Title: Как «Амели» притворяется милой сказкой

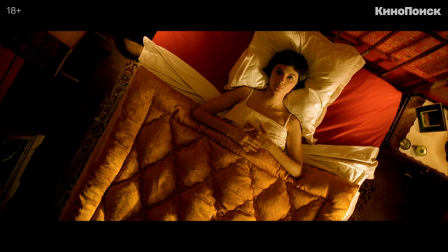25 апреля 2021 года в 20 часов 15 минут Амели,
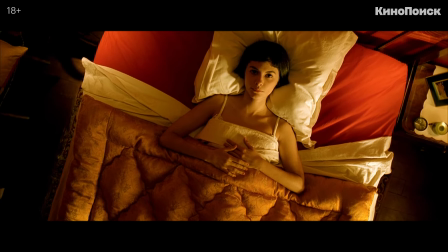романтической комедии Жан-Пьера Жене с Одри Тату в главной роли, исполняется 20 лет.
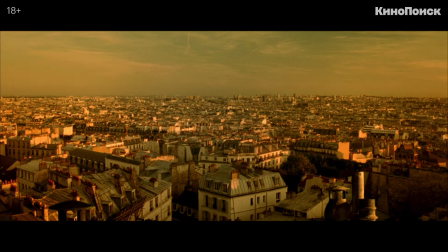А если вы сейчас думаете, сколько лет фильму исполнилось в 2016 году, то на это тоже есть ответ.
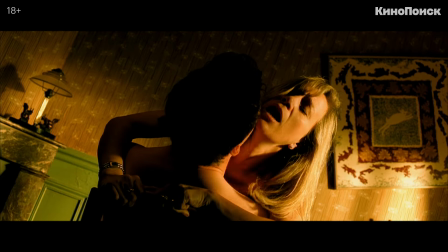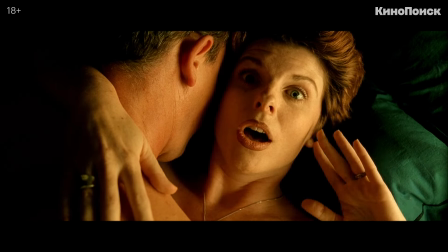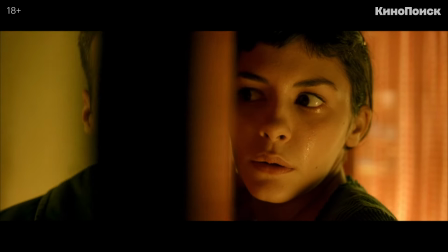История об одинокой девушке, которая находит себе такого же одинокого и чудаковатого возлюбленного, угадывается с двух нот и по любому кадру.
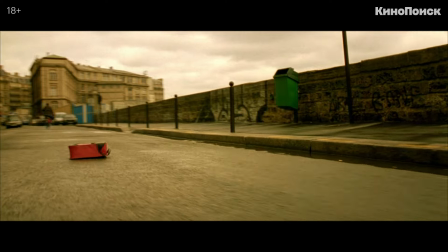Настолько яркие звуковые и визуальные образы создали авторы «Амели». Так в чем же секрет культового статуса фильма?
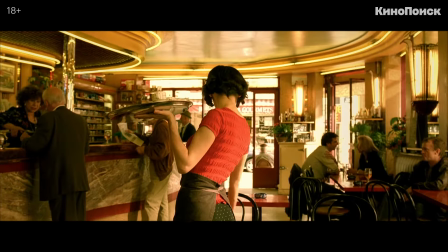Как его создатели придумывали облик идеального Парижа? И почему история официантки из кафе «Две мельницы» сегодня смотрится немного странно?
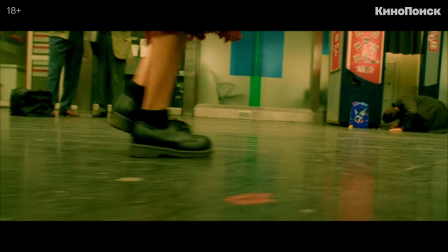Авторы сценария Жан-Пьер Жене и Гийом Лоран взяли за основу сюжета известные тропы романтической комедии, но полностью их перевернули.
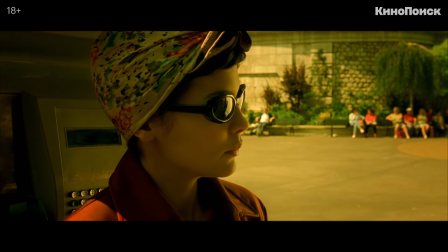В изобретательных свиданиях, характерных для ром-комов, участвует только один из влюбленных, и герои даже не встречаются вплоть до финальной сцены.
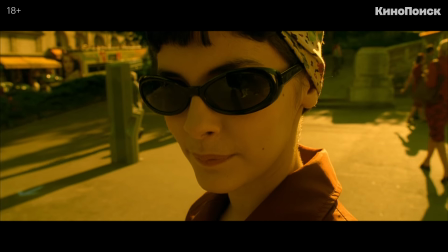Все развитие отношений происходит в голове у Амели, именно ее глазами мы смотрим на происходящее.
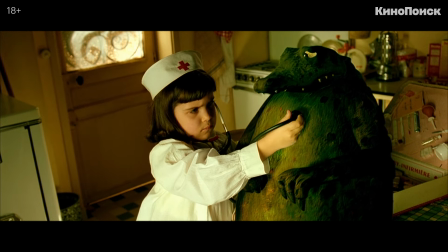Чтобы показать внутренний мир героини, которая в детстве не общалась с другими детьми и жила в пространстве фантазий, режиссер использует множество приемов.
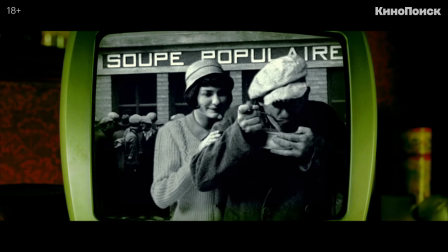Здесь и включение Амели в реальную черно-белую хронику, и визуальные эффекты для передачи психологического состояния,
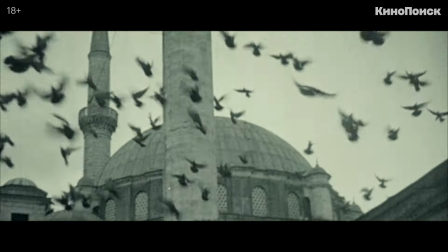и сюрреалистическая нарезка из архивных кадров, с помощью которой девушка объясняет себе, почему парень не пришел на свидание.
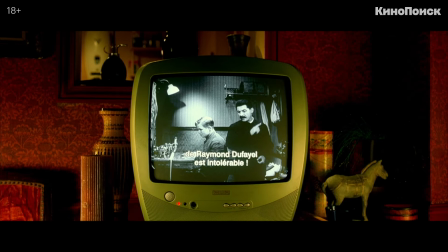И отрывок из советского фильма, слегка странно звучащий для русскоязычных зрителей, несмотря на субтитры.
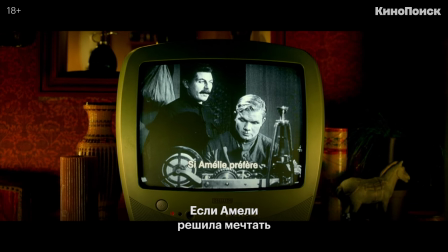Вплоть до смещения будущих дела чинов и командиров,
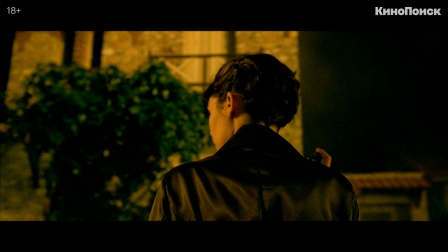несмотря на формальные затруднения.
С помощью ракурсов и саунд-дизайна Амели на время попадает в детективный триллер.
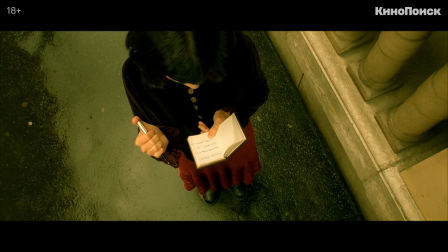А чуть позже это происходит и с ее возлюбленным Нино. Вычурная операторская манера Брюно дель Бонеля не только показывает,
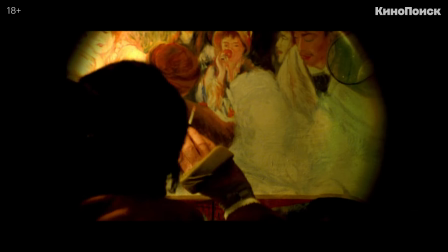каким удивительным мир видится Амели, но и служит дополнительным намеком, что ей комфортно только одной.
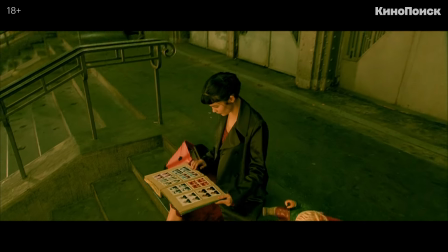Например, когда она читает альбом, который только что обронил Нино, и ненадолго укрывается от внешнего мира, узнавая объект влюбленности.
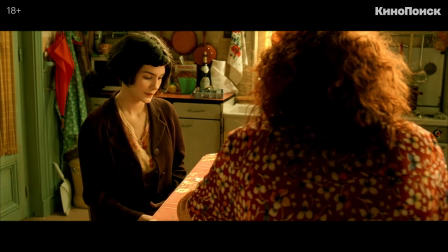На контрасте почти все сцены, в которых девушке нужно общаться с другими людьми, сняты статичной камерой.
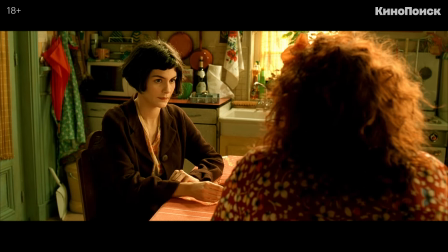Вот она слушает консьержку и практически все время молчит. А вот она не может наладить контакт с отцом.
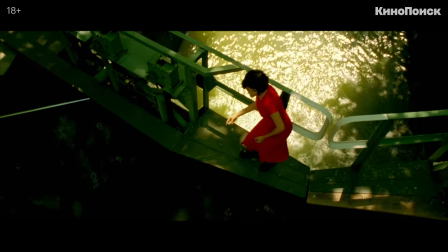Большая разница с тем, как снято ее любимое занятие – пускание блинчиков по воде.
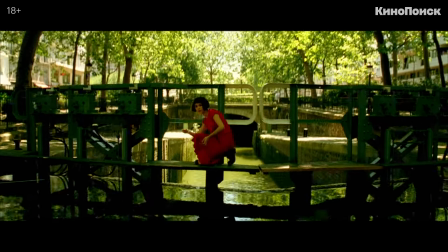Кстати, это кадр, которым оператор гордится больше всего.
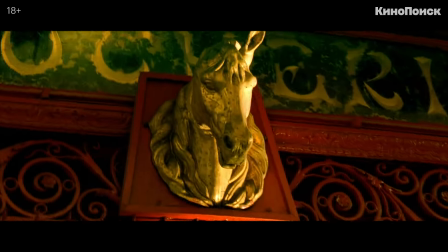Или же выбивающийся из общей стилистики эпизод, в котором Амели переводит слепого мужчину через дорогу и заодно в красках описывает, что его окружает.
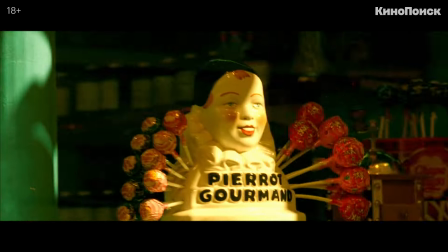Здесь ручная камера и быстрый монтаж передают ошеломление старика перед буйством окружающего мира.
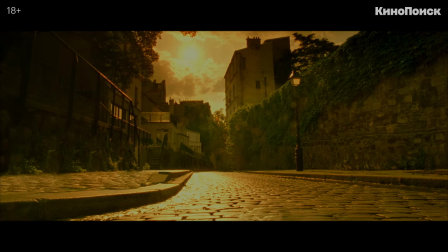Даже закадровый текст, легко переключающийся с одного интересного факта на другой и комментирующий действия пространными предложениями,
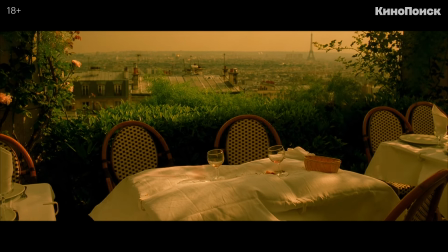похож на ненаписанный роман или даже сказку, в котором как будто бы оказалась главная героиня.
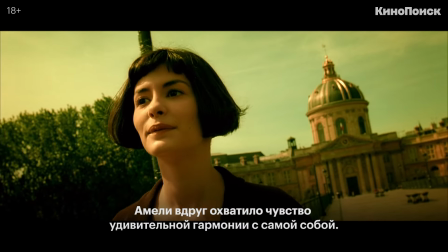Амели a soudain le sentiment étrange d'être en harmonie totale avec elle-même. Tout est parfait en cet instant.
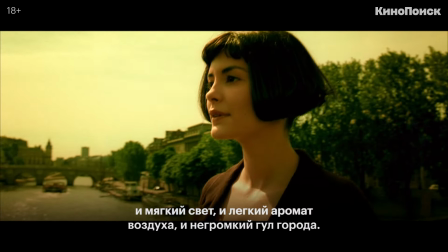La douceur de la lumière, ce petit parfum dans l'air, la rumeur tranquille de la ville.
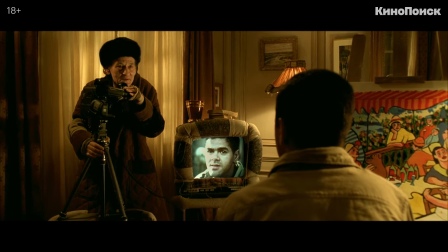Во многом фрагментарность повествования и такой большой набор киноприемов отражают фрагментарность сознания самой Амели.
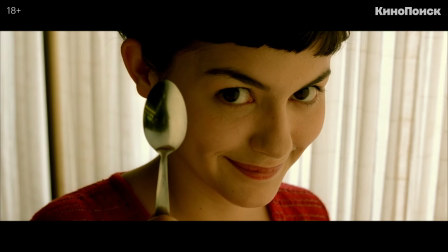Хотя сложно отрицать обаяние Одри Тату, ее героиню вряд ли можно назвать взрослым человеком.
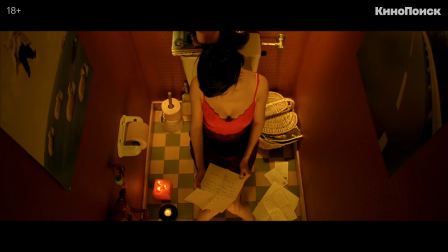Она, не задумываясь, нарушает чужие границы, например, фальсифицируя письмо от давно ушедшего мужа-консьержки.
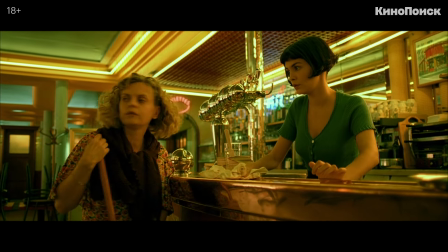Легкомысленно относится к чувствам окружающих, внушает продавщице из табачного отдела, что в нее влюблен ревнивец Жозеф.
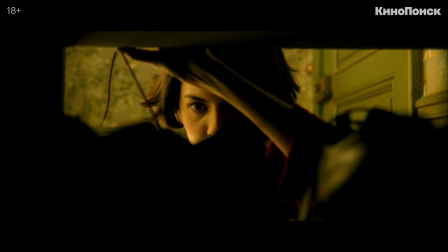А издевательство над сварливым лавочником Калиньоном и вовсе напоминает методы штази по сведению с ума инакомыслящих.
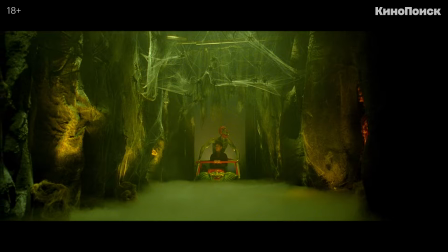Все эти игры нужны Амели, чтобы уйти от реальности, избежать общения с людьми и не решать свои проблемы.
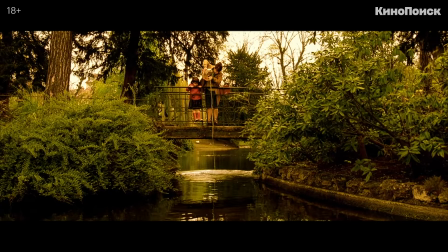Ведь если умерить яркие цвета и убрать музыку Яна Тирсена, то ее история начинается как чистая драма.
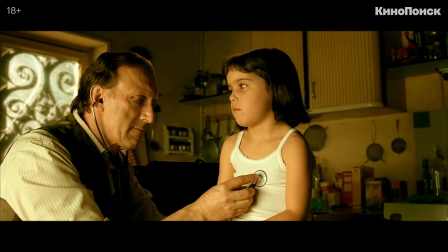Единственного друга, золотую рыбку, выпускают в канал. Отец не умеет с ней разговаривать, а мать погибает прямо на глазах девочки.
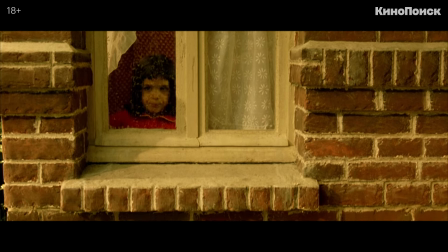Неудивительно, что Амели замыкается в себе и воображаемом мире.
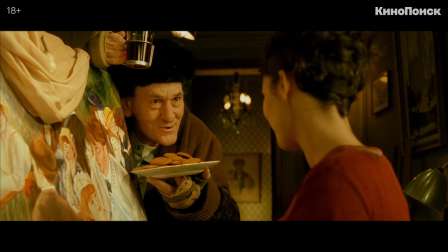В этом смысле ее сюжетным двойником становится пожилой сосед, стеклянный человек, которому по состоянию здоровья запрещено выходить из квартиры.
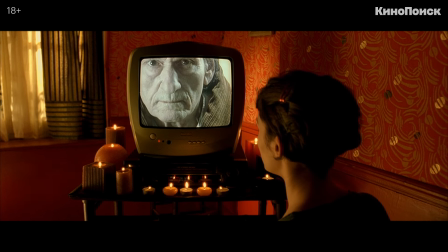Именно он в итоге и проговаривает главную мысль фильма – жить в мире фантазий нельзя.
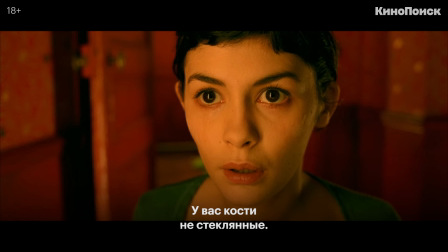Вы не имеете воду в верре.
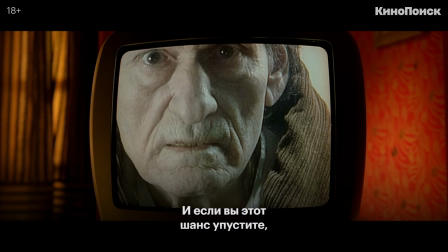Вы можете коньяться на жизнь, если вы позволите этот шанс.
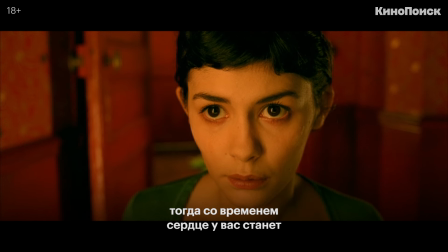Alors avec le temps, c'est votre cœur qui va devenir aussi sec
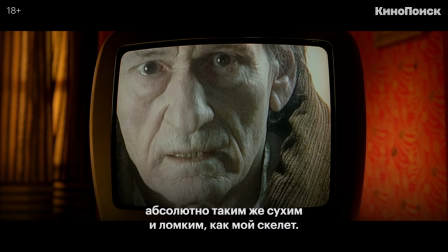et cassant que mon squelette.
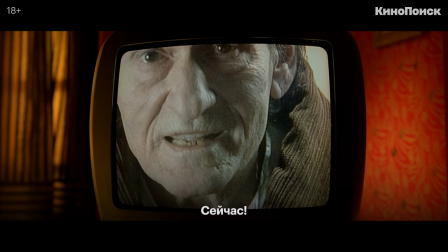Alors, allez-y, nom d'un chien.
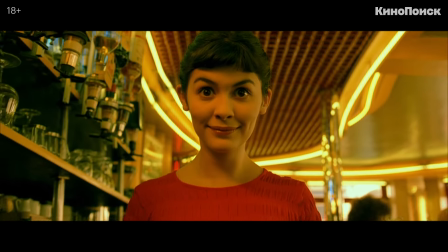Другое дело, что режиссеру Жан-Пьеру Жене гораздо интереснее и милее странности и чудачества своей необычной героини.
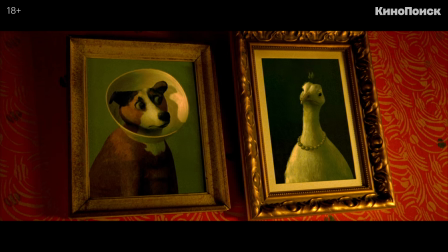От выдуманных друзей с настенных картин до удивительных игр воображения.
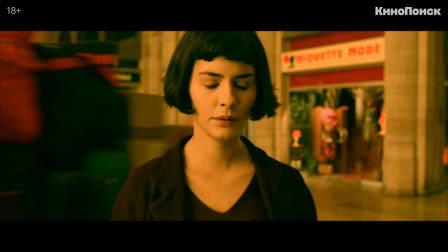В этом главная проблема с фильмом «Амели», который идеализирует не вполне здоровое поведение
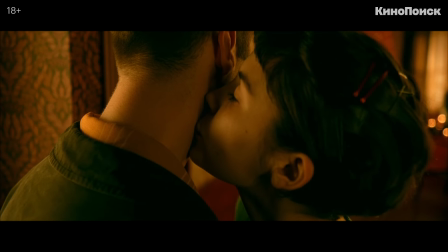и для целого поколения зрителей сформировал представление о романтике и отношениях.
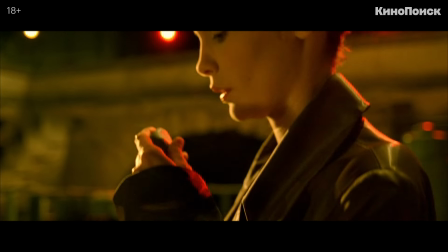Но в этом и главное его преимущество, потому что фильм «Жене» дарит удивительную возможность полностью раствориться в ненастоящем и
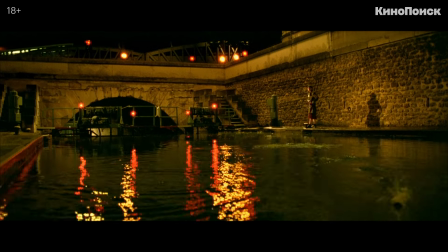таком притягательном мире фантазии Амели и вместе с ней перенестись в идеальный Париж.
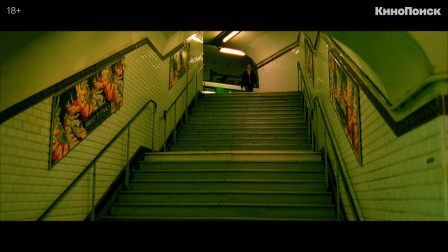Визуальный стиль Амели не спутать ни с каким другим фильмом. Чтобы создать на экране свой Париж, Жене маниакально улучшал места, где проходили съемки.
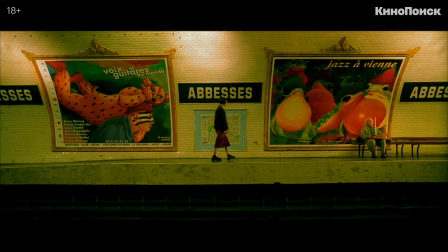Оттуда убирали мусор, стирали уличные граффити, а вместо них вешали афиши, более подходящие по духу сказочной вселенной Амели.
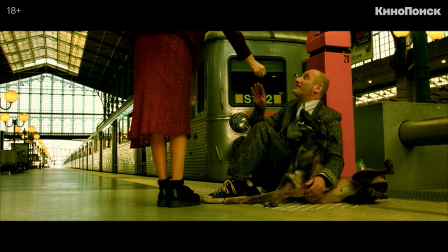Эффекта воображаемого пространства получилось добиться благодаря цифровой цветокоррекции.
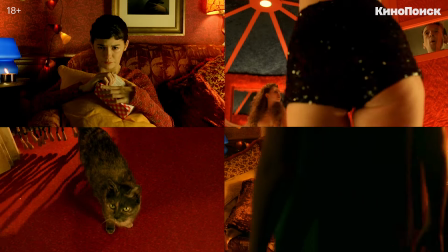В Амели доминируют зеленый и красный цвета с менее яркими вкраплениями желтого.
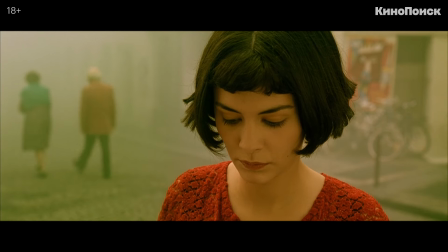И если присмотреться, то на заднем плане в некоторых кадрах окажется много людей именно в зеленой и красной одежде.
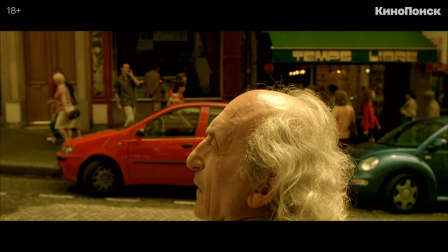Такого же цвета две машины на другой стороне улицы и трубочки в кафе.
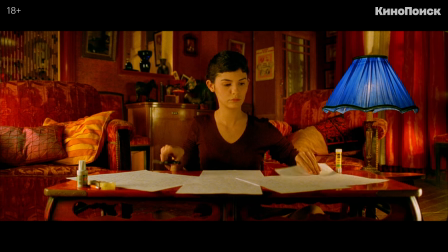В некоторых сценах создатели даже добавляли на постпродакшене синюю лампу, чтобы уравновесить картинку.
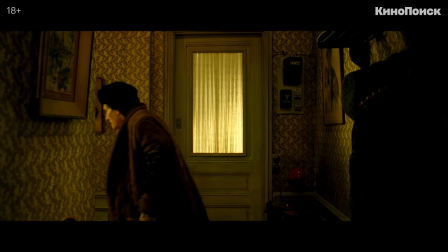Цвета помогают разделить разные локации. Квартиры Рамона Дюфаэля и Калиньона, как более взрослых и спокойных персонажей, решены в зеленых тонах.
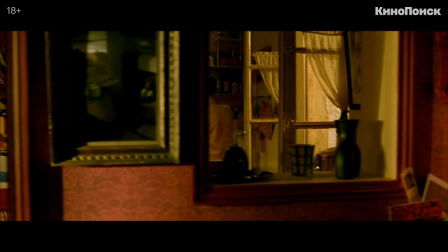А место обитания Амели наполнено красным цветом. Как, например, и работа ее возлюбленного Нино.
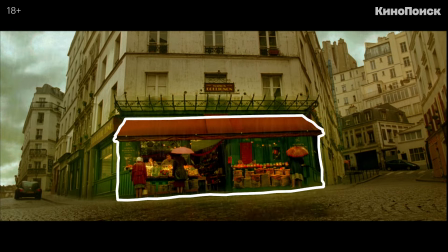А в этом кадре авторы увеличили насыщенность только у овощной лавки, чтобы выделить ее из окружающего пространства.
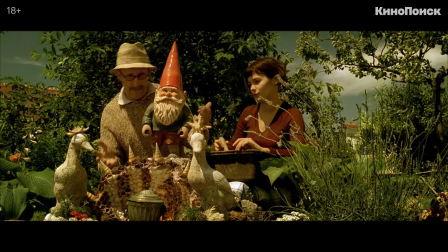Давайте попробуем притушить в некоторых кадрах фильма яркие цвета, и изображение сразу теряет часть своего рукотворного обаяния.
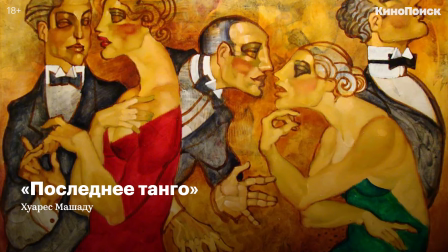В визуальном решении Жене вдохновлялся полотнами бразильского художника Хуареса Машадо и комиксами Жака Тарди,
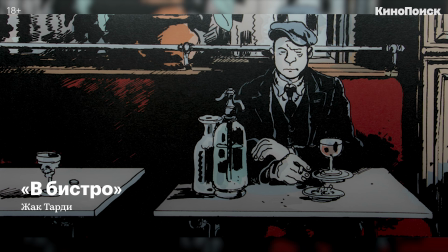для которых характерна очень подробная отрисовка и выверенная мизансцена.
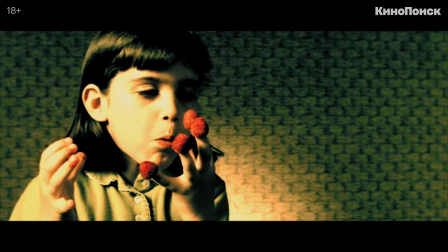Помимо цвета, созданию атмосферы другого Парижа помогает характерная геометрия кадра, центрированная композиция,
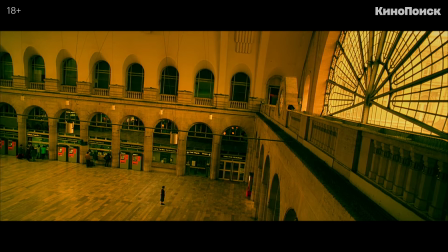слегка заваленные ракурсы, так называемый голландский угол, резкие наезды камеры, когда закадровый голос представляет героя,
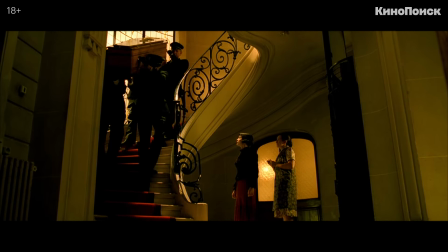съемка широкоугольным объективом. А вот на заднем плане проезжает поезд.
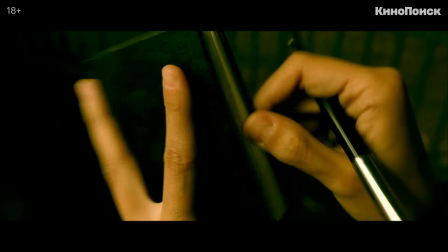Все для того, чтобы изображение получилось интересным и не статичным.
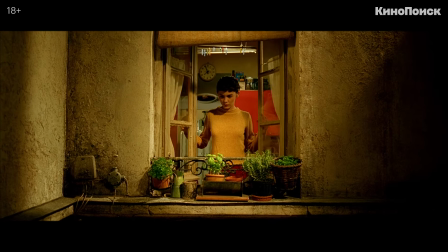На контрасте с вычурным визуальным рядом музыка Яна Тирсена подчеркнута минималистично.
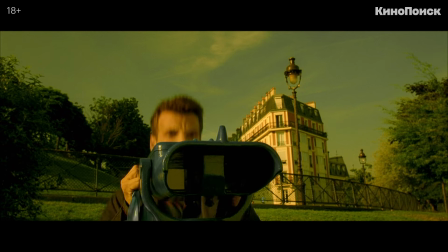Чаще всего это или простая мелодия на пианино, или переливы аккордеона, самого французского музыкального инструмента на свете.
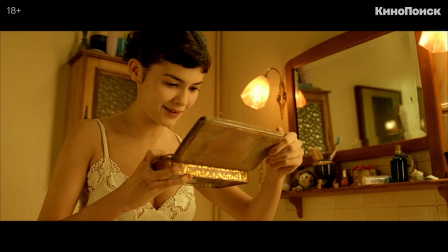Или уютный звук ксилофона, пробуждающий воспоминания из детства, как случайно найденная в стене коробочка.
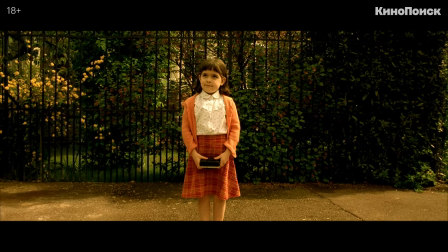Весь фильм пропитан ностальгией.
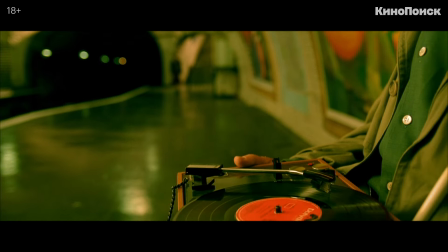На нее работает и выбор старомодного трехдольного вальса для заглавной темы, и виниловый проигрыватель в одной из ключевых сцен, и черно-белые вставки из прошлого.